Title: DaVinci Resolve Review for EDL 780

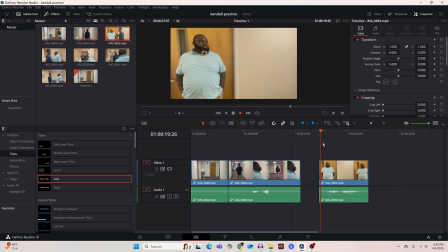And the next shot, Kendall's going to give him a piece of his mind. And oh, you see Mr. Patrick, that's the teacher there. He looked at the camera, so we're going to fix that in a moment.
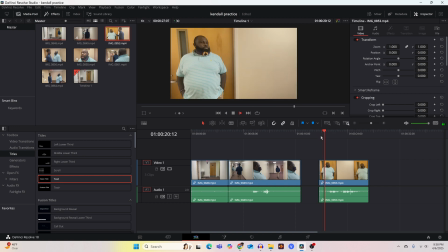Okay, so we want it to start right when Kendall is coming on screen, right before rather, and yeah, like that, because we want the pacing to be nice and good.
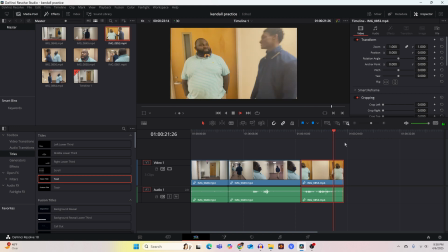And let's cut out the part where Mr. Patrick looks at the camera, just barely cut it out, just tiny little microseconds. Individual frames can have such a big difference on the pacing, and also the small mistakes like that
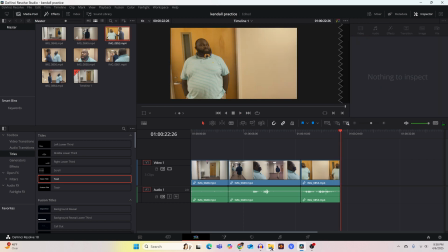can just be disposed of. Right? Of course,
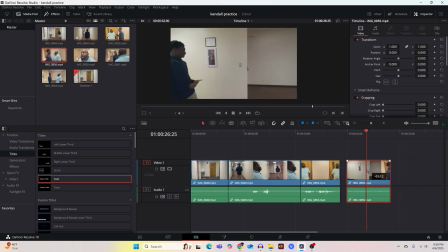I will be looking at the coloring after this as well, showing off some of those options. Alright, so then we go to the next shot, and yeah, that beginning part goes on for a long time, so we're going to trim off the beginning of the beginning part, and Kendall's just sliding from one shot to another.
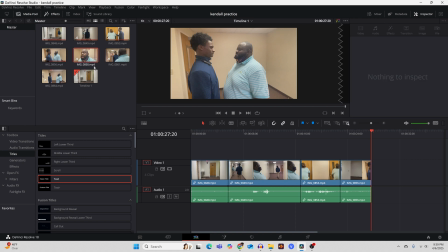Mr. Patrick's there, that's a funny little gag, he teleports. Alright, and then...
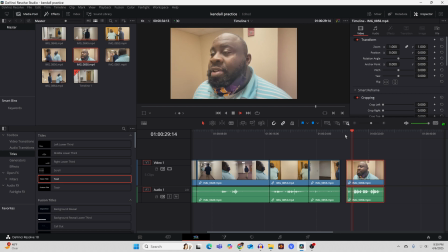Alright, I have to cut out the part where I say action, of course, that's the part you cut out. This is before I ever started using real microphones, real lights, or anything like that.
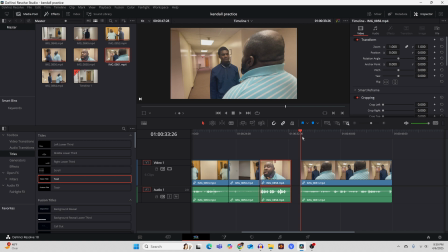This was just a fun little thing I did with the students. Alright, so Kendall's going to give him his little spiel about how voting is pointless. Alright, this pretty alright.
You're right to cast a ballot.
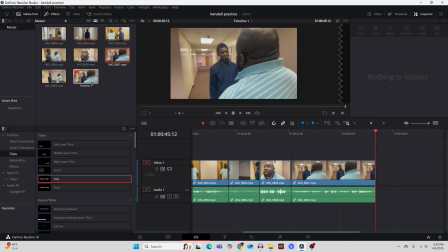Alright, old man.
Just kidding, he's lovely.
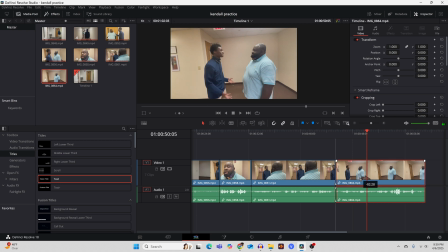So the next shot is another side shot, and man, back then I was very precise. When I'd hit record, that was when they started. Okay. Okay, well here.
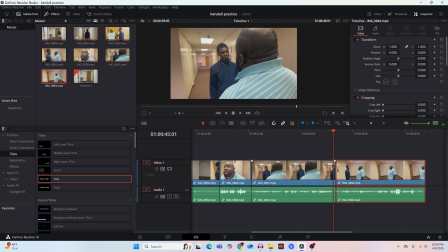So there's too much time here. We were gonna improve the pacing by eliminating this dead space that doesn't really add anything.
Just a ballot.
And Kendall is immediately reacting. You get conversational pacing like you would see in a real conversation.
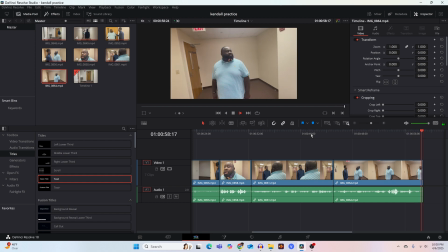Alright, and that is the scene.
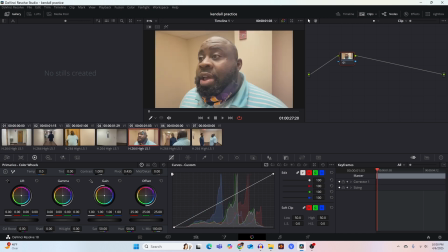So now we're going to take it over to the coloring section, and we're going to go to Mr. Patrick's big beautiful face, and let's just see a few things we can do. We can cool down the temperature, very easily do that, you know, make the light a little bluer and less orange. We can adjust the contrast, make it so, ooh, look at that.
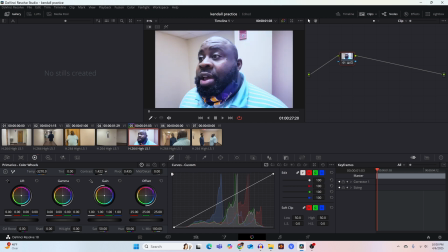A little more contrast. Don't want it too much contrast because you don't want him to look like he's something wrong with him. But yeah, a little contrast looks nice. And then we got some other things. Mid-tone detail's a fun one. Look at that. I can make him look like a zombie. I can make him look like an angel.
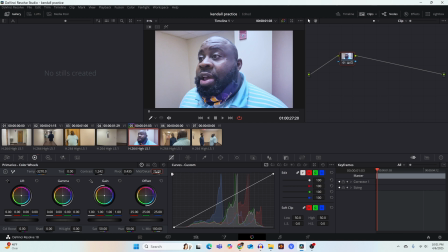I usually like to put it somewhere in between. Maybe at like 25 for mid-tone detail. Color boost. Color boost is kind of just saturation again. I don't really know the differences between those two things, but there's color boost. Shadow, the shadow brightness, the highlight brightness, and then here's saturation, of course.
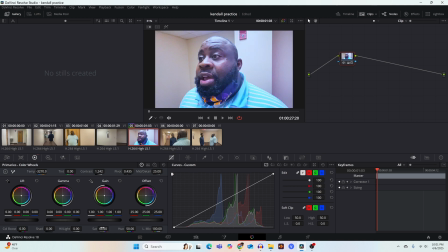You know, saturation is always very important to look at. So you want your picture to be nice and colorful, or do you want it to be not that colorful? It's up to you. It's up to you. All right, and that's kind of all you have there.
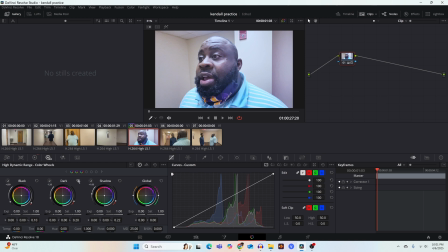Oh, you also have the high dynamic range. This is not video footage that really has high dynamic range, but it might still work. Let's see. The darks. Well, on this, dark and black are kind of the same. They're kind of lumped together.
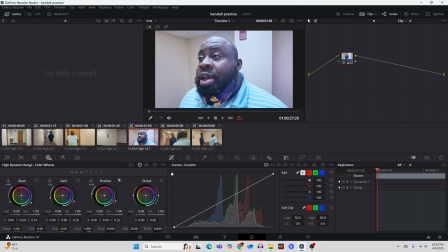Shadow, yeah. So there's not as much complication because I just filmed this with my iPhone.